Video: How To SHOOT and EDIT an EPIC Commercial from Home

Hey guys, how's it going? I'm Alex Perri, and I'm a content creator and video marketer from Toronto, Canada. And today, I'm going to show you exactly how I shot and edited this iced tea ad that I created right here. Let's get to it. Now, this video was not in partnership with Peace Tea. It's not a sponsored video. This is just something that I thought would be a lot of fun to create because I really love the branding of the Peace Tea iced tea cans. And I just really like the style of their, you know, the logo, their branding, the hand-drawn cartoon type look to it all.
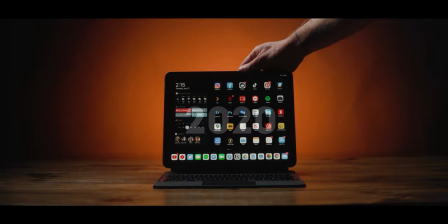0:44 So I thought it would just be a lot of fun to create a little mock ad for this product. Now, the style of this video is a little bit different than what I'm used to doing.
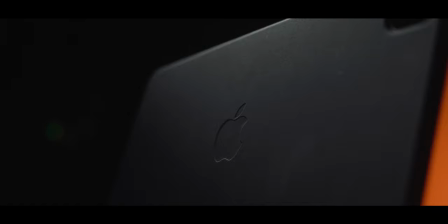0:51 I normally go with a whole black and white monochrome type look to everything. Like, look at my clothes, look at the office back here.
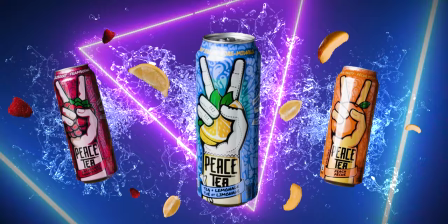0:57 That's just kind of my style. But for this, I thought it would be a lot more fun if I went with a very colorful neon light type look to the whole thing. It would have been much easier if I just went with the whole black look. Just filming this thing with a back backdrop with some lights on it would have been a lot easier. But every once in a while, it's good to just challenge yourself and step outside of your comfort zone.
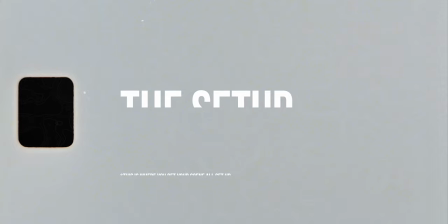1:16 So I thought, screw it, let's just shoot this whole thing on a green screen, which I really don't have a ton of experience with, and make it this really cool, fun, awesome, colorful video.
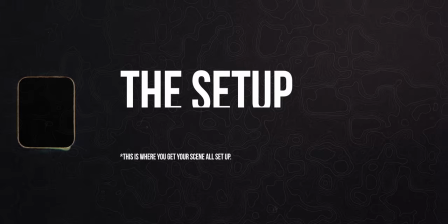So I didn't have a traditional green screen backdrop paper or backdrop roll when I started making this video.
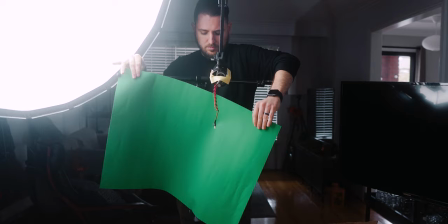1:37 So I just grabbed a couple of green poster boards that I had on hand and clipped them to a stand. This was going to be the main green screen backdrop for everything I was going to shoot here today.
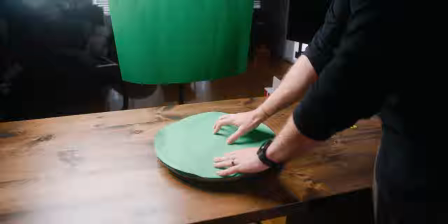1:45 I also traced and cut out the exact circle shape of my Lazy Susan that I have so that I can put that green piece of paper on the Lazy Susan as well. This way, both the backdrop and the stand that everything was on was going to be green to make it easier to key out in post.
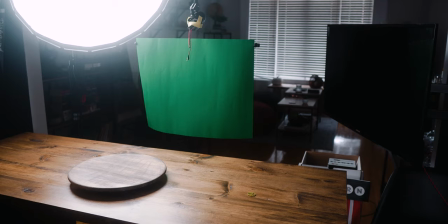1:57 Since everything I was shooting was relatively small, this was more than enough space to shoot exactly what I needed to.
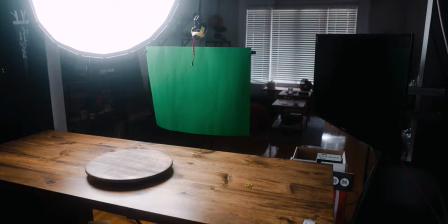2:02 This also made things much easier for me because I didn't really need a big area to set everything up. I just had to set everything up on a little bit of a stand on my desk here, and it was perfect. It was good to go. I didn't need a really big area with a big backdrop stand and all that to be able to film things, so this was a simple, straightforward setup.
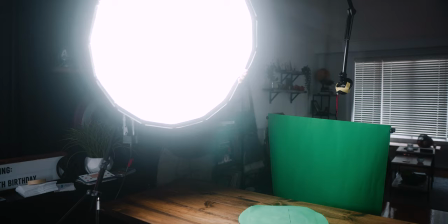2:16 I set the small green screen board up right behind my desk because I already had my lighting set up there for when I shoot my main YouTube talking head videos.
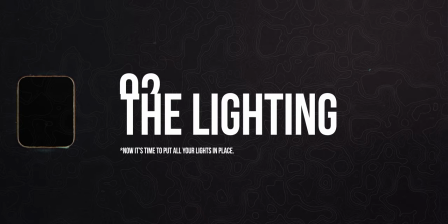2:22 I just moved the lights around a little bit to get them exactly where I needed to.
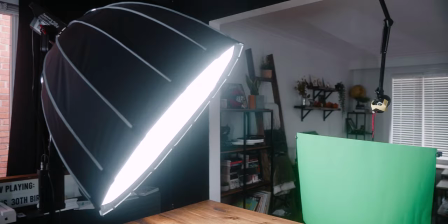2:31 So, first things first, I set up my main key light. It was the Aperture 120D with the light dome attachment on it, which was just to soften the light a little bit.
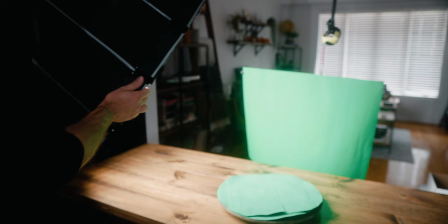2:39 I also attached my honeycomb grid to it so I can help really narrow down and focus the light.
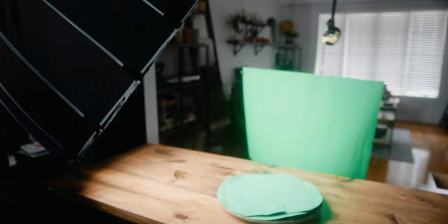2:43 I placed it slightly in front of the can but directly to the side, aiming slightly back so that the light not only hit the can, but also the background green screen. Now, it's super important that you light your green screen properly.
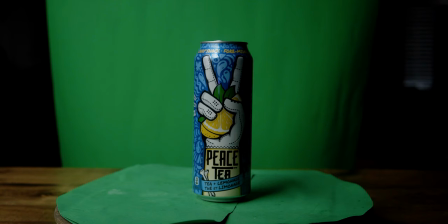2:54 I didn't exactly do this, and it actually caused quite a few problems for me when I was editing, but I'll get more into that later on once we get to the editing portion.
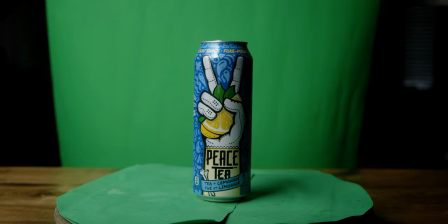3:00 Next, I wanted to add a little bit of rim light to the opposite side of the can. As you can see, it's a bit dark here, and I just feel it will pop a little bit more and look more appealing if it had a bit of an edge light to it.
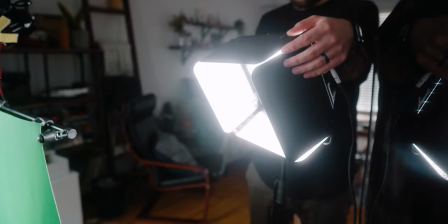3:09 So I placed my Aperture LS Lightstorm panel light to the back right side, basically at a 45 degree angle, and used the barn doors to just angle the light until I was happy.
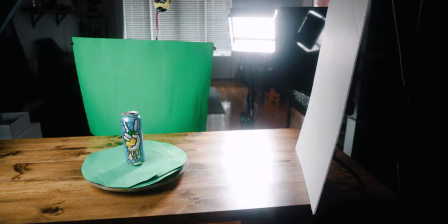3:17 Finally, I propped up a white foam board near the front right of the can to just add a little bit of fill light on the front right side of the can.
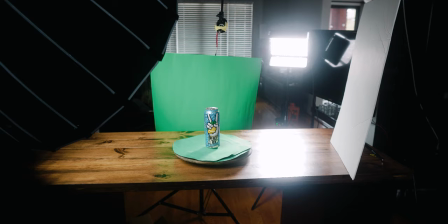3:23 It was looking a little bit dark in my eye, so I felt it just needed a little bit of a boost. After setting this all up, I was happy with the lighting and was ready to get shooting.
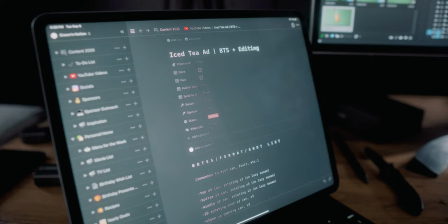3:37 Well, this is where it's time to get creative. Now, I didn't exactly have a plan for how specifically I wanted this video to play out, so I just made a shot list of all the different types of shots that I wanted to get to potentially use for this video.
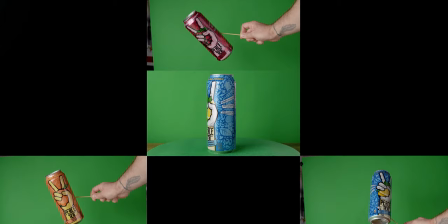3:48 This included some frontal shots of the can that was rotating, both the top, middle, and bottom of it.
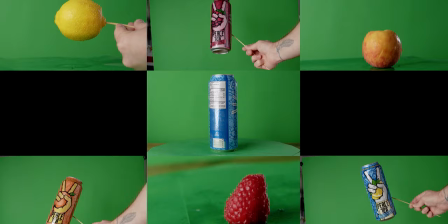3:52 It included shots of the cans rotating kind of like, you know, as if they're floating in free space, shots of the whole fruits as they're rotating, shots of slices of the fruit as they're rotating as well,
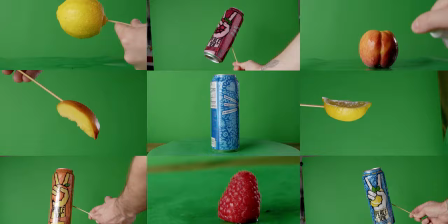4:01 and just a couple of the objects also moving once again as if they're floating in space. So I basically just used this list as a guide to help me get enough shots to hopefully put this video together in a proper cool way. Now, filming the shots did take a little bit of trial and error, but that was just because of the nature of using a manual Lazy Susan. The easiest shots were definitely just the cans straight up on the Lazy Susan as they're slowly rotating.